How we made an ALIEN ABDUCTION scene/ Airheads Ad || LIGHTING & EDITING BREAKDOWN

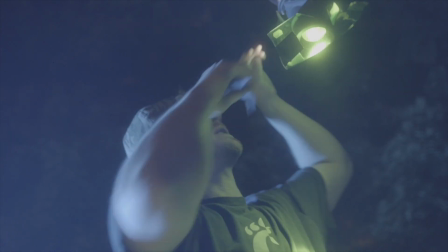0s
Most people spend their weekends relaxing and hanging out with friends. I, on the other hand, spend my weekends making it look like my friends are being abducted by aliens.
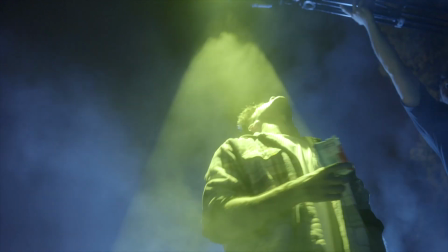7s
What's up? I'm Tyler, and this is a story of how we made our own alien abduction, and all the tricks it took to make it look believable.
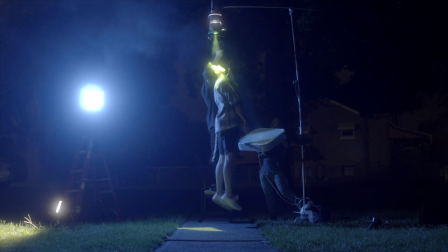16s
Somewhat.
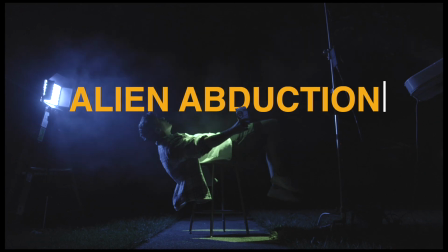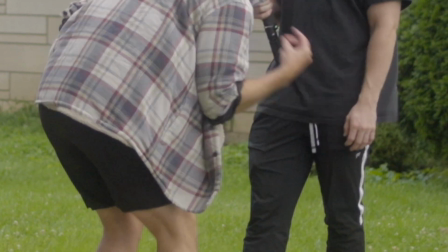29s
What's going on? We started off with just a few establishing shots of Sam.
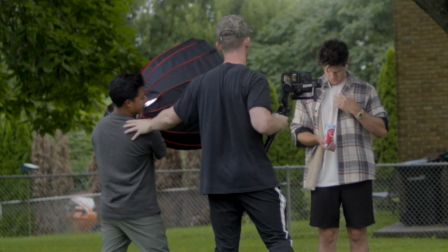33s
This was just a C-70 on a gimbal and a key light off to the side just to give his eyes a catch light.
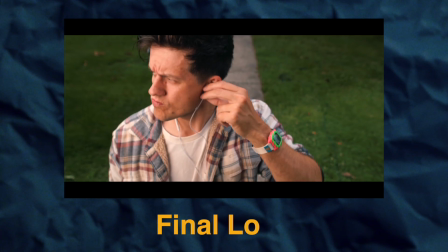39s
We then have him walk up to the frame, and I wanted to make it look like the UFO was coming behind him. Do it as simply as I could.
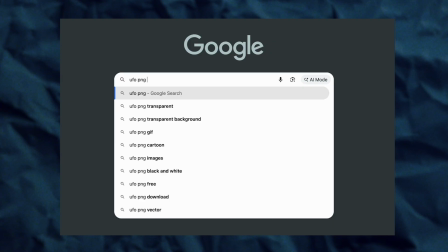44s
So basically what I did was I took a PNG image that I got online and I just dragged
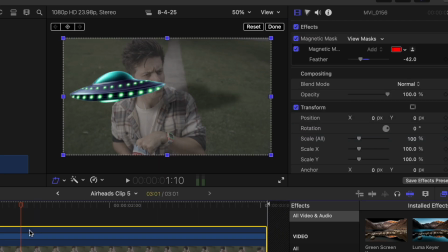50s
it into Final Cut and created a drop shadow and masked it behind Sam coming towards him.
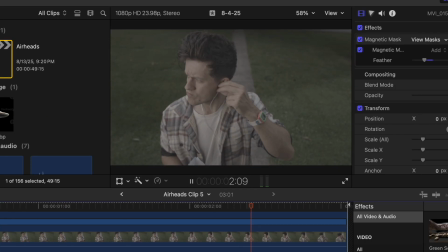55s
We then have him turning around, and this effect I was actually really happy with.
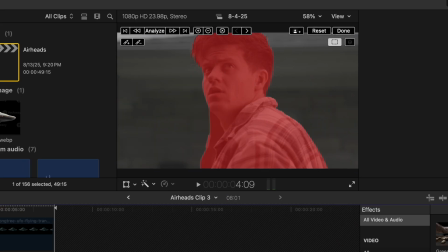59s
I ended up masking Sam out, and I brought the image over the house.
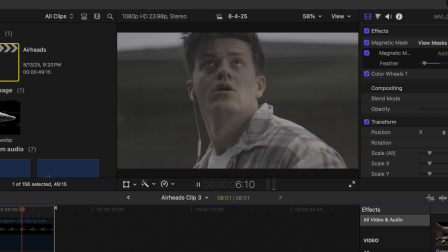65s
So the mask is actually only over the house and not on Sam.
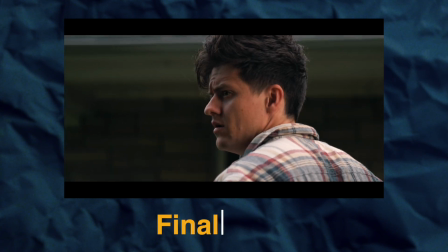68s
And then I keyframed the shadows to come down so that it looks like it's just getting really dark outside.
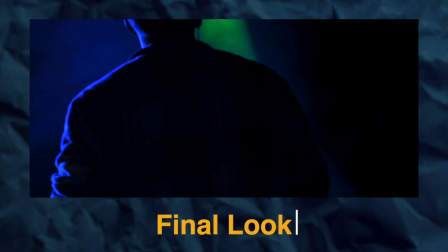74s
We then have a dramatic lightning effect that cuts to Sam seeing the beam of light.
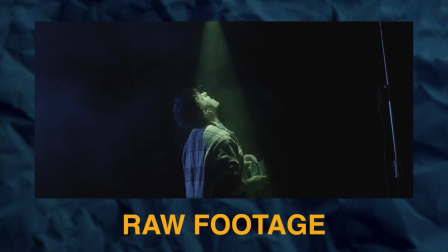80s
And this is the meat and potatoes of the video, the beam itself and how we achieved that.
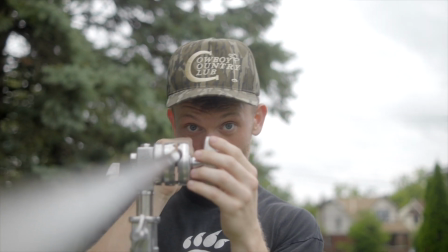84s
We did this by placing a C-stand with a boom arm and a light on top, a green gel to look like the alien beam.
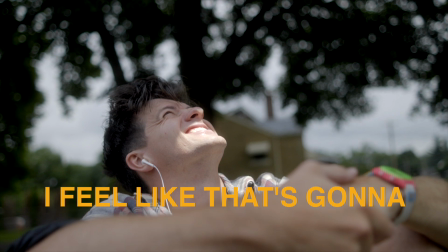92s
Dude, I feel like it's gonna fall. But we trust Tyler.
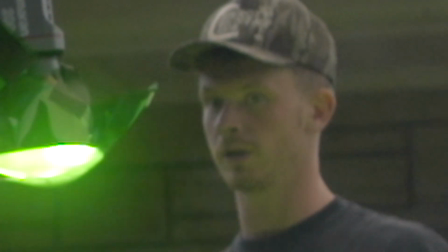97s
Okay. Oh. You good? You good? You good? You good? Yeah.
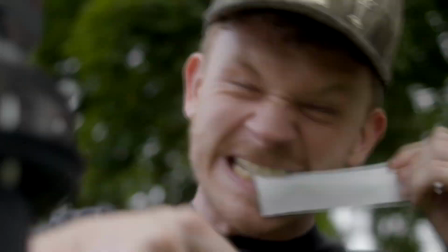103s
Little green gel. Turn it down right now. Ow. Got my tooth.
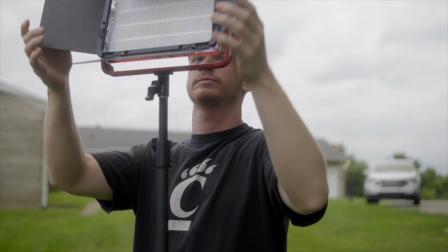107s
And then a blue kicker in the back, which is supposed to emulate moonlight. Now to get the effect, we need the wind to be spinning and blowing upwards and doing all this crazy stuff.
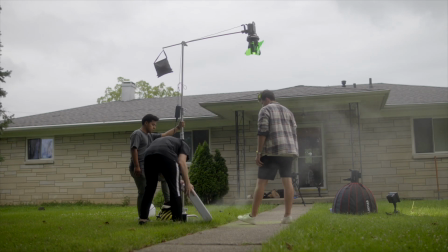118s
And we did this by just getting a box fan and trying to place it in the right
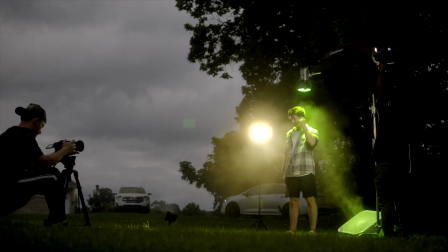122s
position to make it look like it's spinning and sucking Sam up into the UFO.
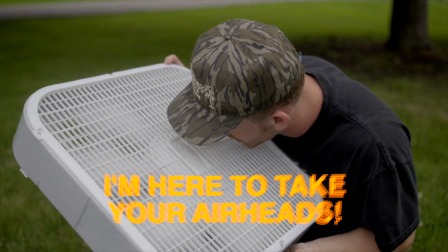127s I'm here to take your airheads.
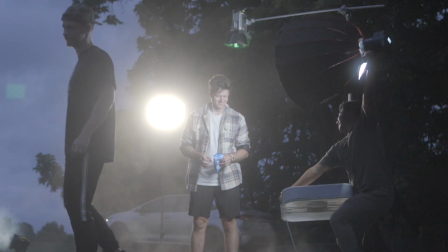129s
My trusty friend and assistant Brian was trying to get the haze to blow in the right direction, but the wind was not cooperating that night.
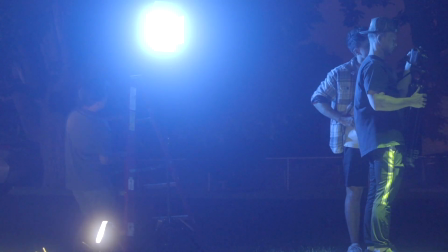140s
And it was blowing haze left and right.
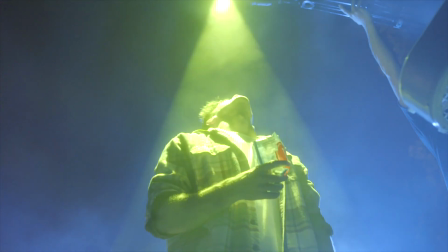142s
The biggest trick was to blow the box fan in the right direction with the haze, so the haze created just one straight beam.
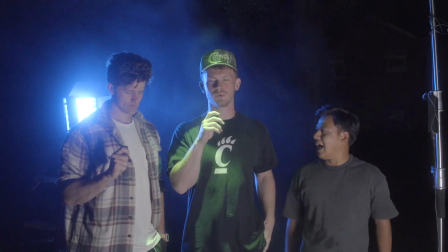150s
Okay. And it is 11:21 p.m. We started at 5:30, I think?
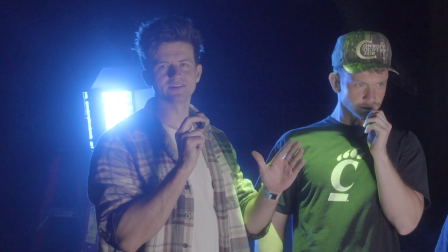155s
Yesterday, this was a completely different idea. Shooting an ad in 8 hours. Can you do it?
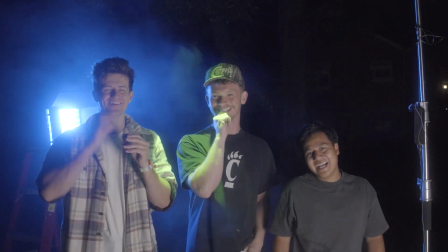160s
The answer is no, because this is gonna look so bad. Whoa. Brian wasn't seen as much, but Brian literally did everything.
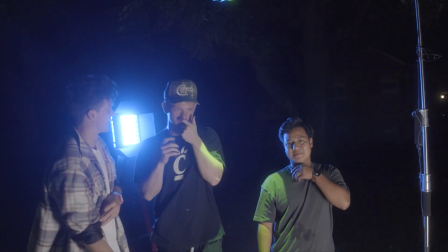166s
I think you didn't see it. Let me ask you guys a question. I'm sorry. It's all right. Leave it, leave it.
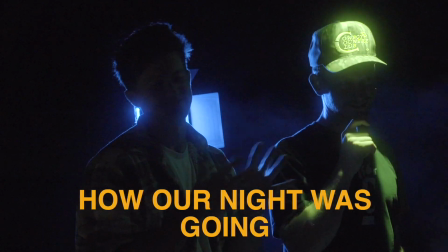171s
Key light fill again. Doesn't matter. This shows you how our night was going. What is your expectation of the final product out of 10?
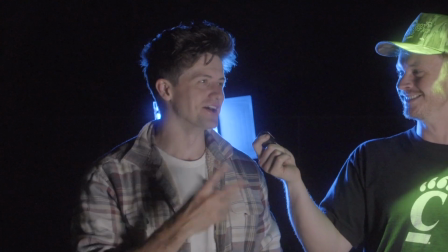177s
I mean, I love the vibe that's gonna happen,
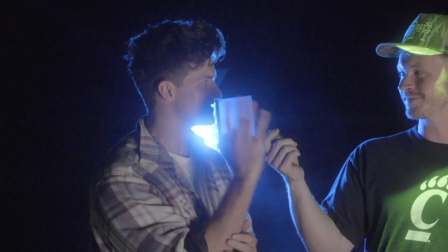182s
so I'm gonna guess 8, but in reality, if I saw it and thought that's a real commercial, probably 4.
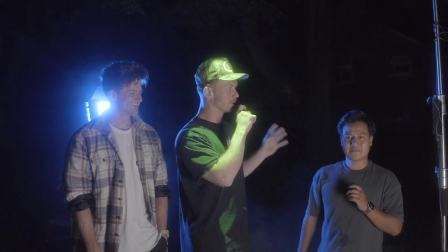188s
Brian, out of 10, do you think this will look like a real commercial or not? I think it'll look like a great commercial.
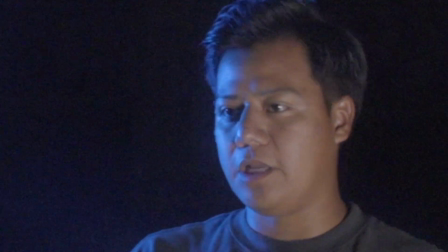194s
I think it really kind of, I think we as much as we could with what we had,
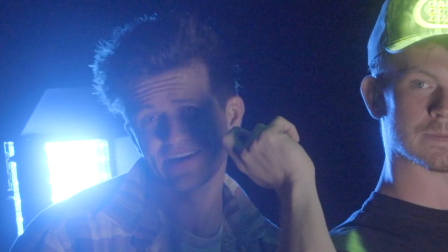200s
I think we were able to kind of sell the effect of like the alien invasion, and so I think it really does sell the kind of the commercial.
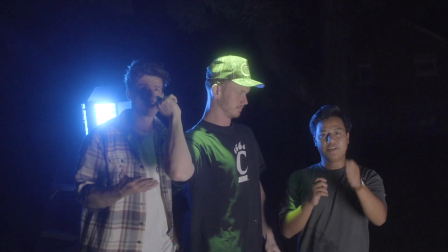207s
But yeah, if I were to like get on TV or get on YouTube and see this commercial, I'd be like, that's buns.
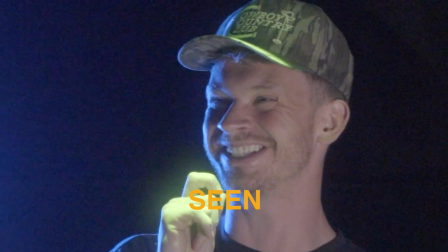213s
I think like He hasn't even seen it yet. He just has so much confidence it's gonna be buns. I got into Final Cut and realized I didn't get all of the shots. This is why you always make a detailed shot list.
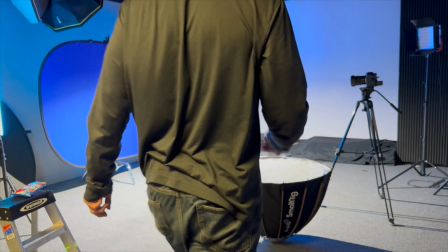225s
I did not do that. So I brought him back into the studio and I replicated the moonlight as well
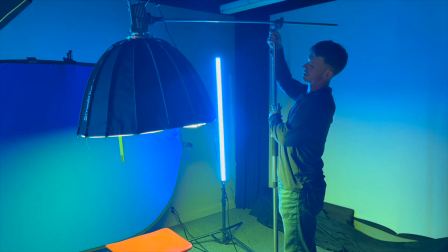232s
as putting a key light over top of him with a green gel to look like the alien beam once again.
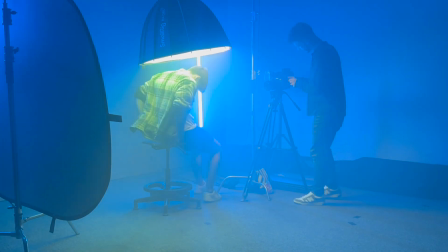237s
And we got a couple of close-ups of his expression and the airheads coming out of his hand.
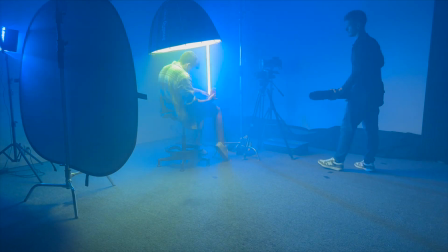242s
We used a leaf blower to blow the airheads out of Sam's hand and make it look like it was blowing up. I think it really helped sell the effect in the end. The other thing I did in studio was the ender, which was basically just a white background.
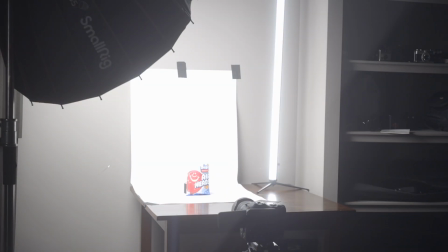259s
It was actually a product photo background that I have that I just gaff taped onto a wall
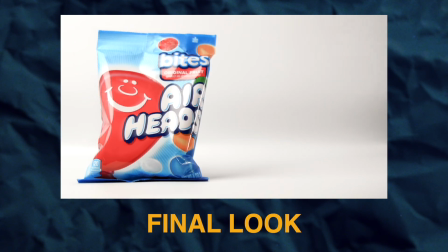265s
with a big key light and then my tube light to separate it as much as possible and just give it that nice bright look.
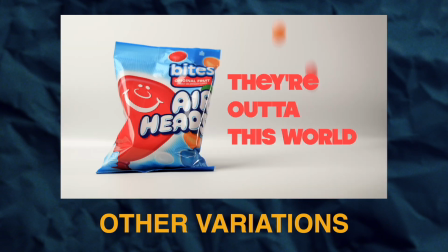272s And then I just dropped it in several times, placeholder that I keyed out, and that's how we got the last effect. Airheads, they're out of this world.
The biggest effect is Sam floating. There was a couple places on his leg and hands that got lost into shadows.
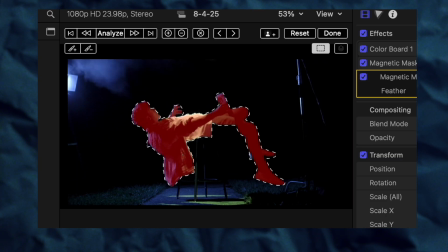287s
So I had to key around that really intricately, frame by frame, to make sure that it looked as clean as possible.
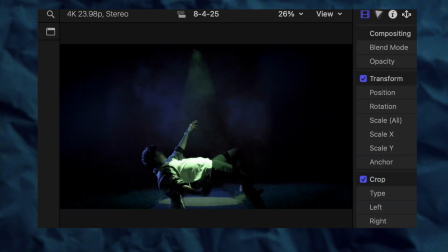294s
The key finally ended up working. I blended it a little bit with the background to make it look like he's actually floating.
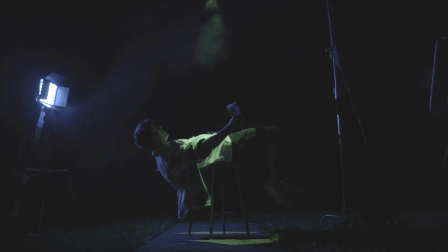302s
Sam did a great job of just laying on the stool and just moving his limbs around quite a bit, quite a few times. The problem with this is we had to get the beam with the wind as well as the floating effect at the same time,
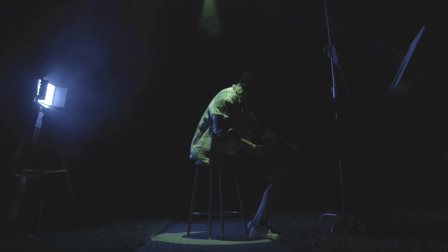316s
and because of the way the wind was acting, we were having a lot of trouble with it. So thanks for hanging in there, Sam.
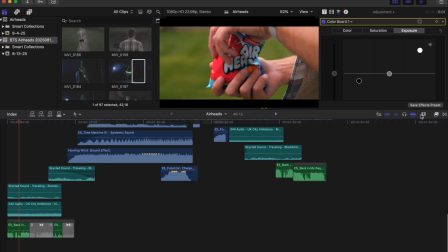321s
Last but not least, adding a ton of sound design. You can really make a space or a world feel lived in and real with sound design.
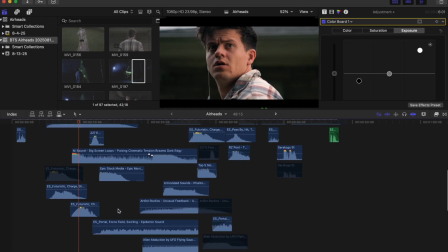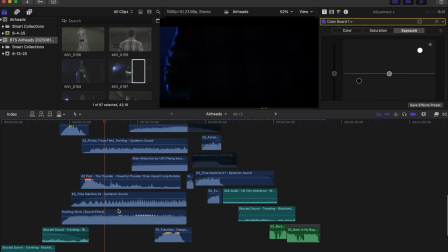338s
So we added some alien sounds, some ship sounds,
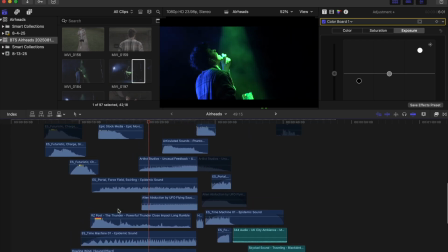340s
just to really sell the effect and make it feel like you're just right in there with Sam, getting sucked away by aliens that want your airheads. Without further ado, here's
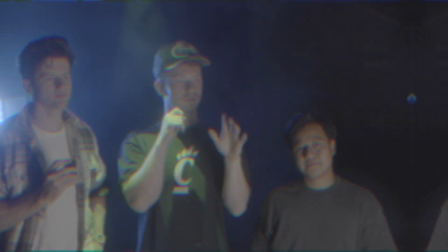347s the final product. Let's get abducted.